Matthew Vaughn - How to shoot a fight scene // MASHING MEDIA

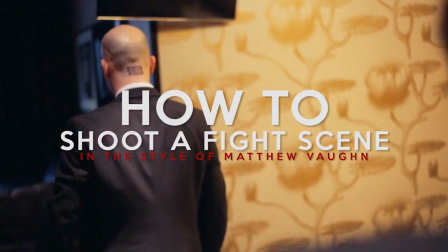0s
Hey guys, this is the behind-the-scenes to James Bond vs. Agent 47.
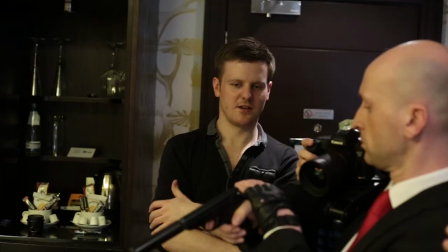8s
What we wanted to do is focus the behind-the-scenes on something more specific. So one of the themes that we had during this film is that we based it on the style of the director Matthew Vaughan.
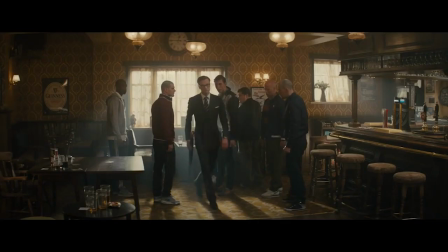18s
Best known for films that he's done based on Mark Miller novels such as Kick-Ass, Kingsman, and he's done a lot of other stuff himself as well.
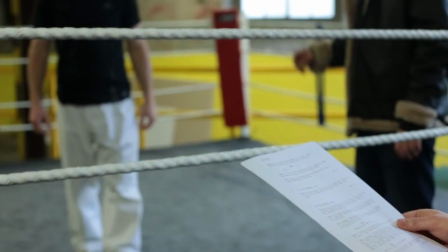27s
What we really like about Matthew Vaughan is the way in which he shoots fight scenes.
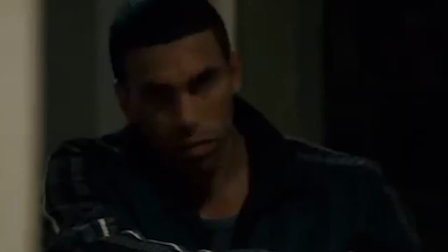32s
There came a new style to fight scenes, say like Bourne Identity kind of time, where they started doing more handheld stuff.
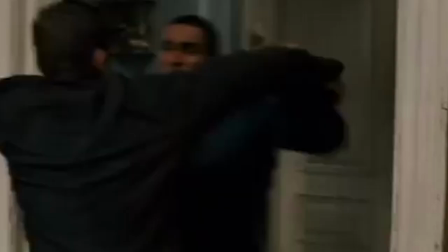40s
But the problem with that was is the fight scenes also got a lot more messy.
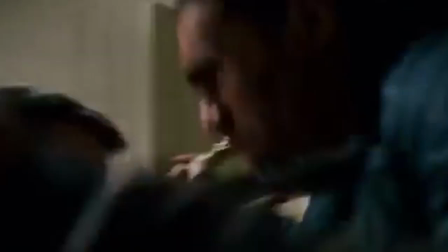45s
So as much as they were introducing all these cool new ways of doing fight scenes, they became very sort of cluttered and you couldn't see what was going on. It became very sort of like annoying to watch essentially. But what Matthew Vaughan did is he kind of mixed the classic and the new in this like beautifully
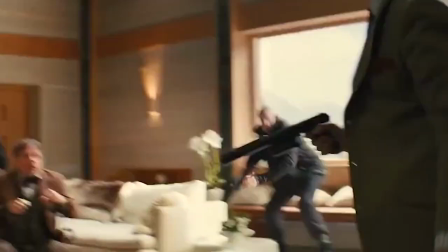62s
clean way of doing a fight scene but it still has that feeling of BAM in your face.
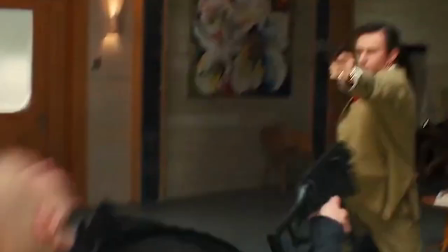69s
I looked at the Kingsman for example. He doesn't use anything complicated everything's very sort of flat panel.
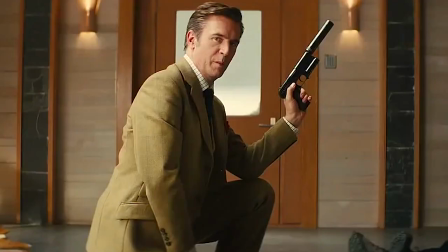76s
This is what's going on he's not shaking the camera around or anything like that yet somehow everything's really exciting everything draws you in. I studied it frame by frame, take the fight scene from the pub for example with Colin Firth.
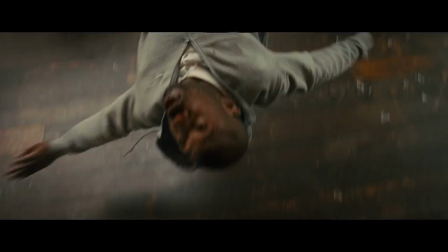89s
It's all down to the edit and what he does in the edit is he does this thing, now a lot of people do it already where they will cut out a couple of frames just before someone hits so
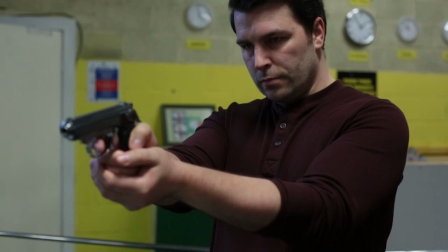100s
instead of like a slow punch you get a like it's really fast but on
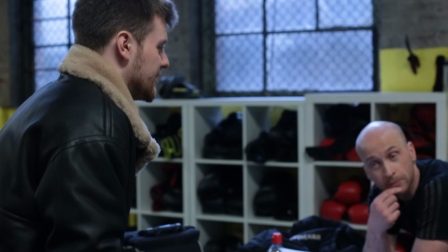106s
top of that I mean a lot of people use that already so that kind of gives you that looks like something properly punched it gives it that
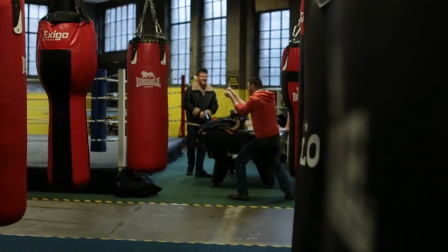112s
sharpness on top of that he does this thing and we don't know what he calls it he probably has a name for it i imagine he does we we ended up calling it slam cuts so everyone understood what we're talking about slam cuts so the idea is is when the fist is about to hit the impact point or whatever um you cut a few frames out just before it impacts so those frames there no longer exist so it just goes but on impact he also does this thing where he increases the size of the frame so as soon as the impact
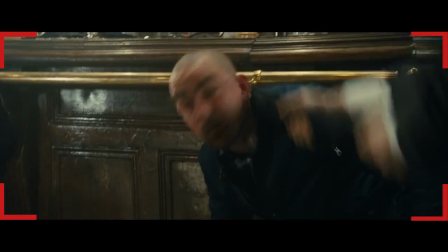145s
happens it's almost like the frame's been here at the same time so instead of having to shake the cameraman about he's shaking the screen around itself so that will impact
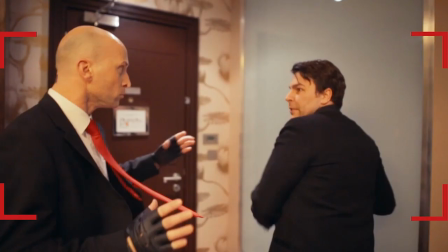153s
frame will get bigger and he adds a little camera shake as well and then it sort of slowly soothes back to what it normally was so it's barely noticeable that he modified the frame in any way but you still have that effect of every punch hurts. I did an example a year ago just to just to test out the effect and you can kind of see the difference
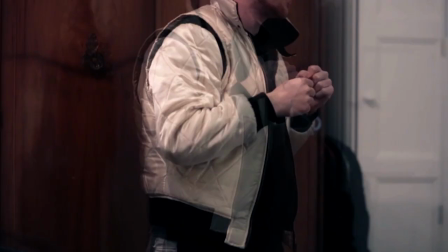174s
between me punching in front of a camera and then me punching with slam cuts added in front of the camera and there's a huge difference.
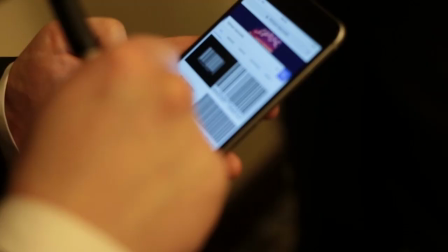183s
When we decided we're gonna do Matthew Bond as the influence for the director
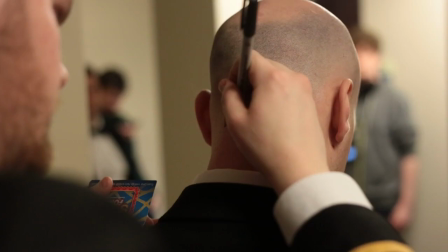187s
for Bond vs. Asian 47 we really looked into the
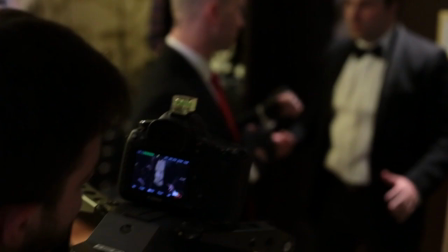192s
way that he deals with action like Charlie says and I think one of the main things that he does as a director is he tries to make every action shot
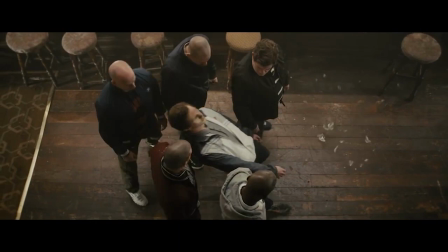201s
creative and inventive which is always fantastic when you're doing action because you know it keeps the audience interested and it's not just your generic back and
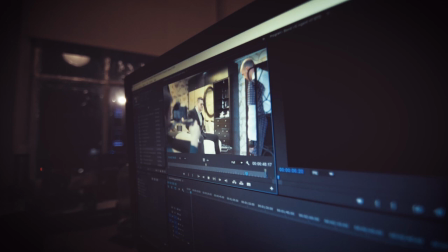212s
forth and so when came to do the effects one of the shots was a character my character being shot in the face by agent 47's gun and
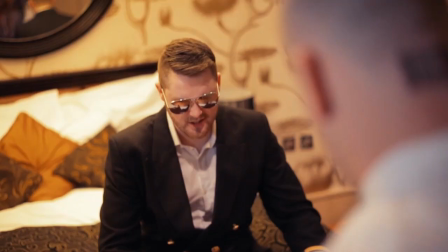222s
he's caught gun yes well that's it from between his eyes which we could have just done with a basic muzzle flash and it would have looked fine but I thought it might have been funny or interesting to have the bullets shoot
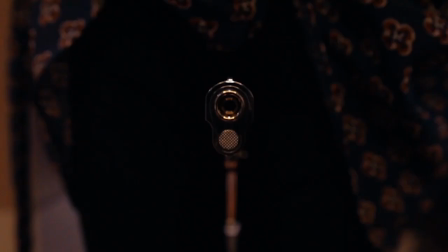242s
towards the screen and in that bullet have the reflection of my face looking stunned just
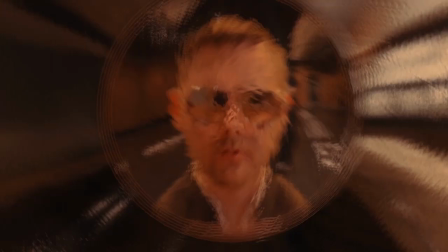247s
before it goes flying through my face.